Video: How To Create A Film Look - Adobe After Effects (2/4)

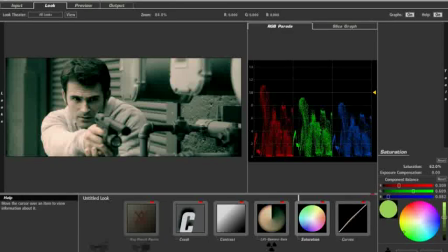8:20 And if anything, now I have too much saturation, so I'm going to knock that back my saturation a little bit.
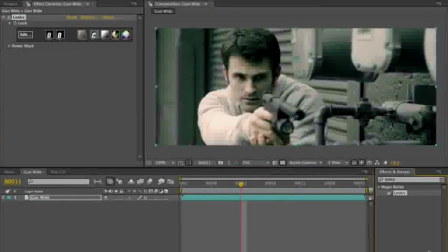8:26 All right, now I'm getting my my Terminator Salvation look using Magic Bullet Looks.
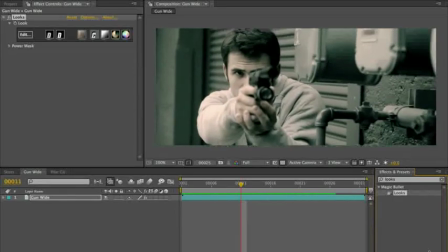8:35 Now, I could probably get a pretty credible Terminator look using just Colorista, but I really think that for this look, a big part of it is getting that diffusion in there.
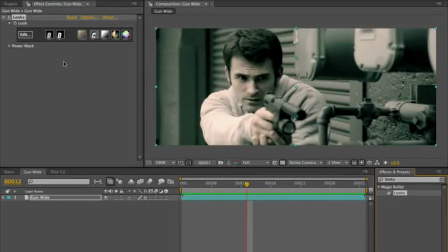8:43 I really like that aspect to it. In fact, I might even go back in and as happy as I am with the way that looks,
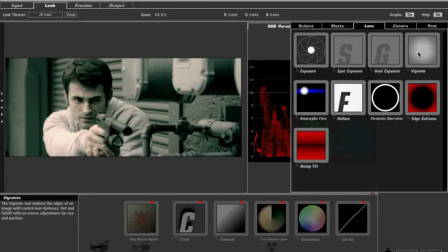8:51 I might even go into my lens category and just add my good old vignette.
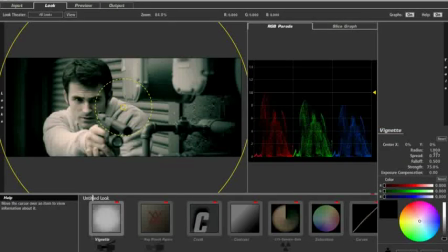8:56 Comes off the truck a little bit amped, so I'm just going to turn the strength down.
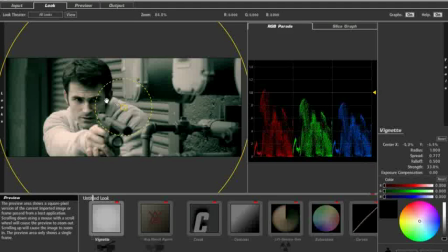9:01 And in fact, maybe since I know Eric doesn't move around so much in the shot, I'll just center it up on him a little bit.
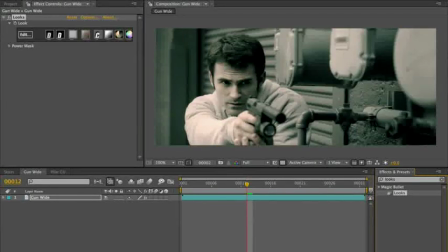9:09 And now I've got a little more focus on my guy here.
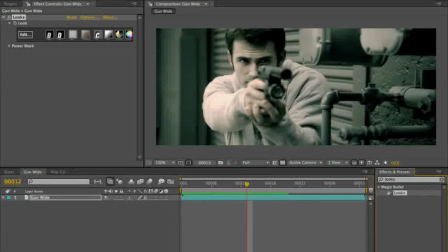9:13 Again, shooting under available light, doing whatever I can to try to give a sense of lighting and focus to this shot.
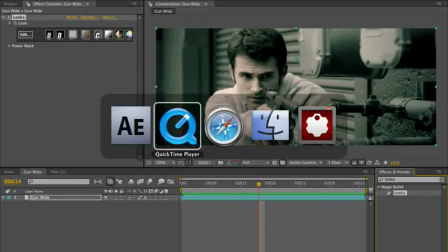9:19 All right, so there's Magic Bullet Looks doing a Terminator Salvation. All right, so let's hop back to QuickTime, see what's next.
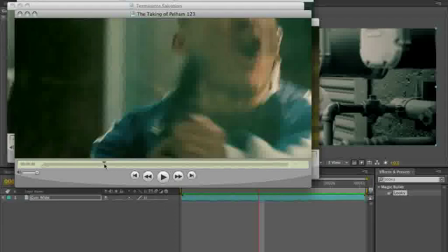9:27 Taking a Pelham 123. Now, Pelham 123 lives in this weird kind of world that's somewhere in between Transformers and Terminator.
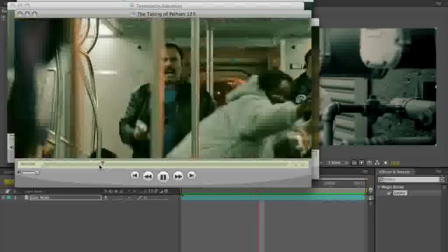9:35 But one thing about Pelham is that you'll notice,
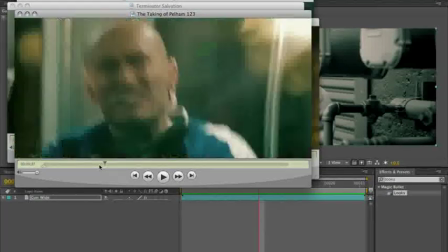9:41 like Terminator, the shadows are really green, but like Transformers, the palette is very poppy.
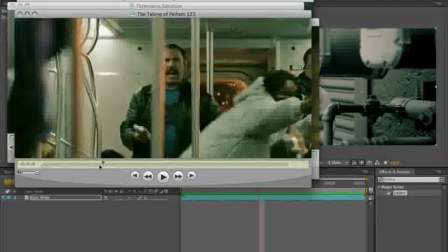9:50 So I'm going to go back to a new shot here.